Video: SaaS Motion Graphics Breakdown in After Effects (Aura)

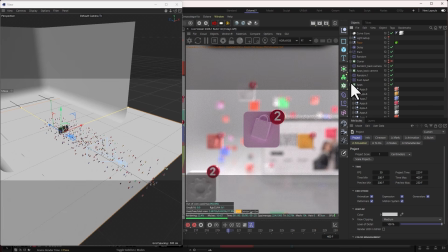[20:40]
So if I come here, you will notice that I have these apps. So these are basically all the apps here, and I put them in the cloner, and I can see that I actually repeat them quite a lot.
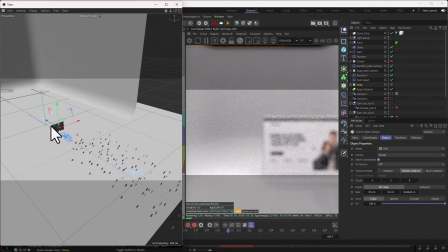[20:49]
So if I uncheck this, I can see that these are like the main ones behind here.
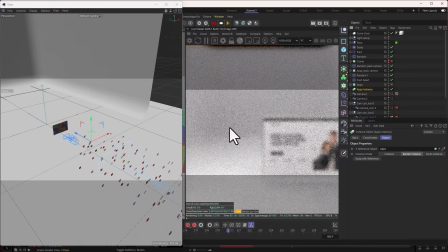[20:53]
But then I also, make an instance of it, and that's why you can see some of those are actually disappearing, right? Of course, I think I still did some more cloning here as well. So this is like practically the remaining ones here that I cloned.
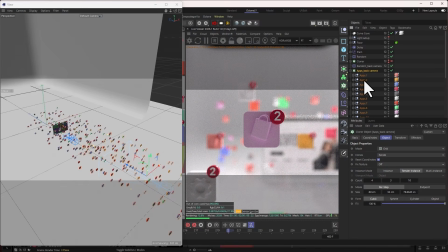[21:07]
Yeah, with this, I was able to just put all of this inside, right? These are all the apps, and these apps, I get to achieve them.
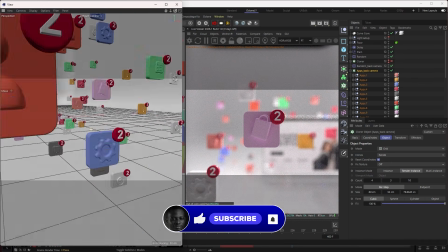[21:14]
I didn't exactly have to model some of these things, right? Some I had to do, like this.
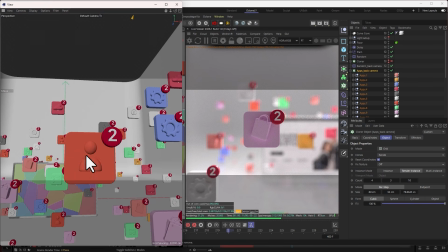[21:20]
Let me see, like this one. These ones they were actually quite easy to do. Circle, and then maybe app circle, and do all of that.
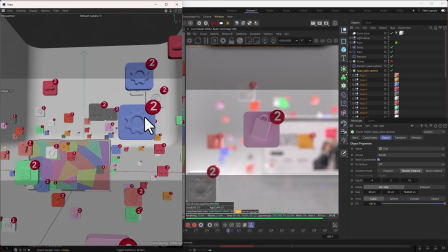[21:28]
So this one too, I think it was something I easily created.
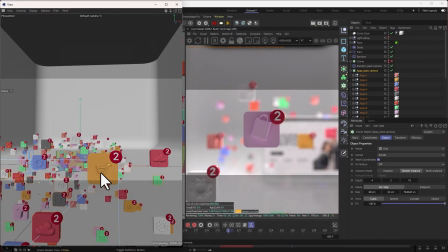[21:32]
Even the dollar sign, like this this particular icon here, I actually saw it online.
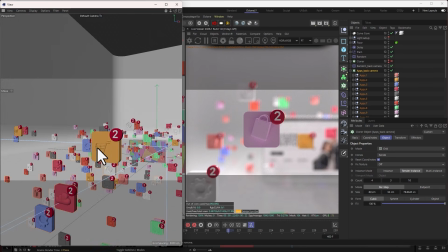[21:38]
You can check site like Turbo Squid or CG Trader. You're able to get some of the free models, right?
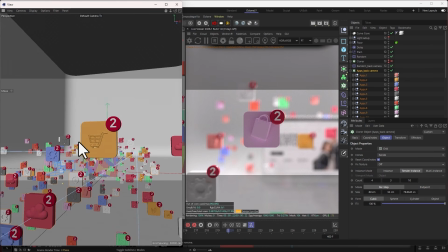[21:46]
If you're a 3D artist, I'm pretty sure you know where to get free 3D assets. So that's how I was able to get some of these things, and that's how I was able to do this. Then in addition to that, of course, I needed to add notification to it. So this notification, of course, I did this by myself, and they all have some form of animation added to it.
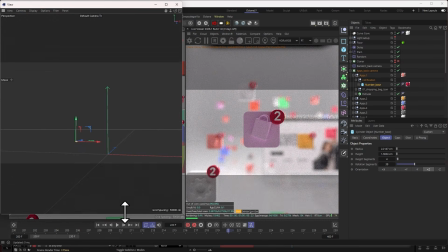[22:05]
So let me just adjust this up a little bit.
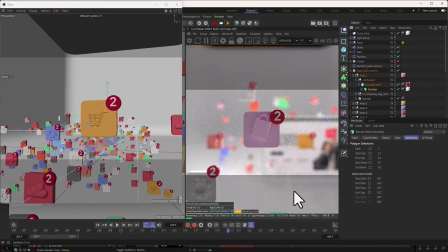[22:08]
And so I think the notification should be, so I just want to find out where it is animated.
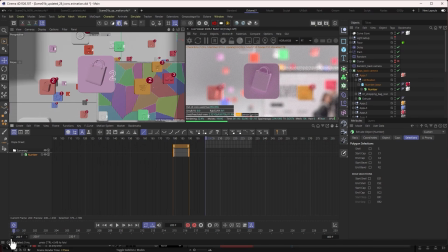[22:15]
So let me just move it to the side. So this is where I might have to adjust this timing to about, let's say, 170.
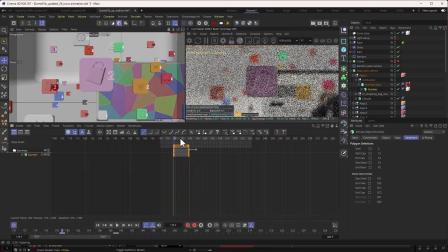[22:24]
Yeah. So this is where we now have the animation of it popping up, all the notification popping up.
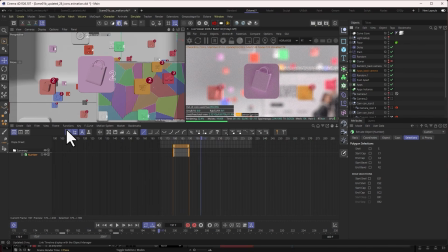[22:28]
They're all popping up in different ways. But if I uncheck this, so you can see all the notifications here. So here I just needed to stagger all of them at some point, right? And they're all in the same, practically the same scene, but I just needed to offset them a little bit.
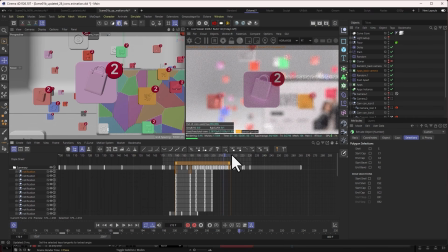[22:46]
That's how I was able to have all this number pop up, in different ways.
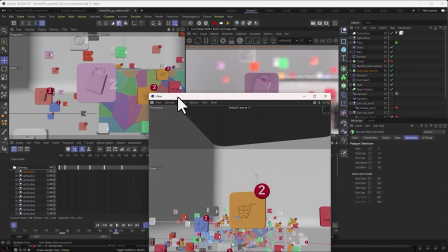[22:51]
That's how I was able to do that. And of course, if you are wondering why it's looking very blurry in the rendering,
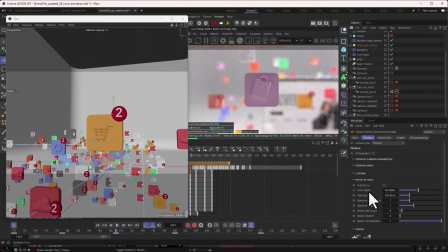[22:55]
that's because in the camera settings, I actually animated the focal length, because so I can just focus on each of the icons basically. So I think this particular one was on another icon. This one was on another icon. I think another one was another icon.
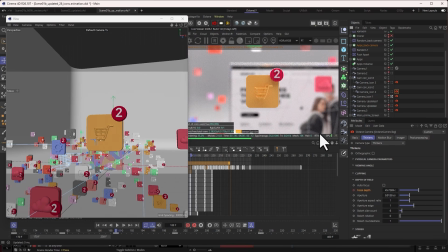[23:14]
So I just did different camera to switch on another icon, and they're just simply moving in, basically simple zoom in animation from the camera, but of course with the making sure that this is at the center of it. Yeah, that's how I basically had to achieve this. With the cloner, you see that I have some effectors as well.
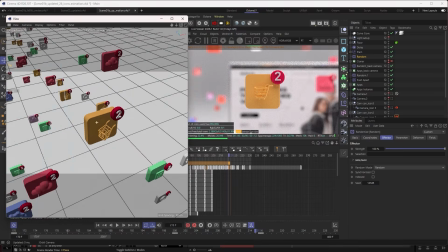[23:32]
So this is the random effector. So let me give you guys a better view of this so you guys can understand.
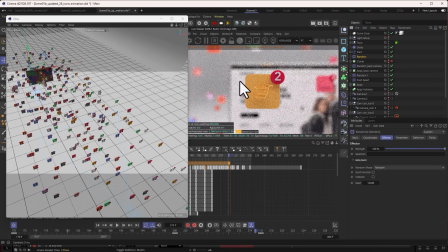[23:39]
So this is the random effector. Without the random effector, I think that is not showing what I want. So I think this should be it. Yeah, and this should be it. Yes, so this is the random effector for the one at the back camera. For the one in the front, this is the These are the look without the randomness and without push aparts.
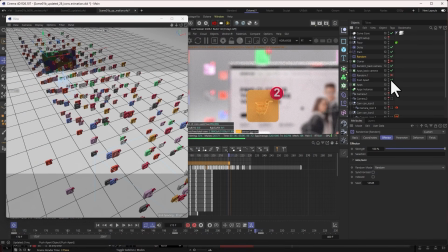[23:58]
Randomness without push apart. See, they all look like they're in the same grid. So, but with randomness and push apart, I was able to really randomize it really well.
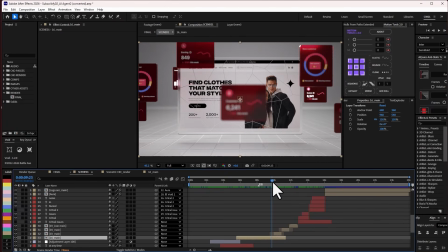[24:06]
So that's how I was able to achieve this scene. Let's go back to After Effects. And of course, I brought all of that in here to just match well with what I'm doing.
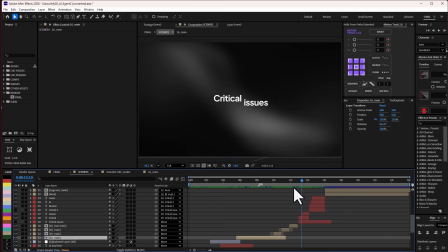[24:15]
And here is when I have simple text animation, right? You guys might be wondering how I get to create this background.
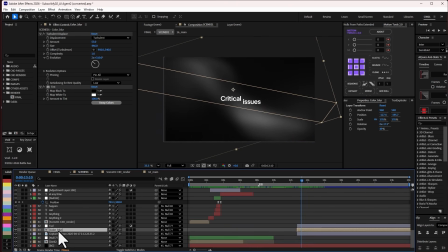[24:20]
It's very similar to this subscribe video that I did. So if I go straight to this, and then this is main background. So this is the main background I was given. So absolutely, this is the PG. So this is part of the thing that I got from the Figma file they sent to me.
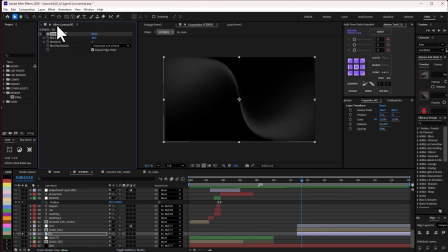[24:39]
Basically, what I did was just apply some blur to it, because this is how it looks like. So I just added blur so that can blend.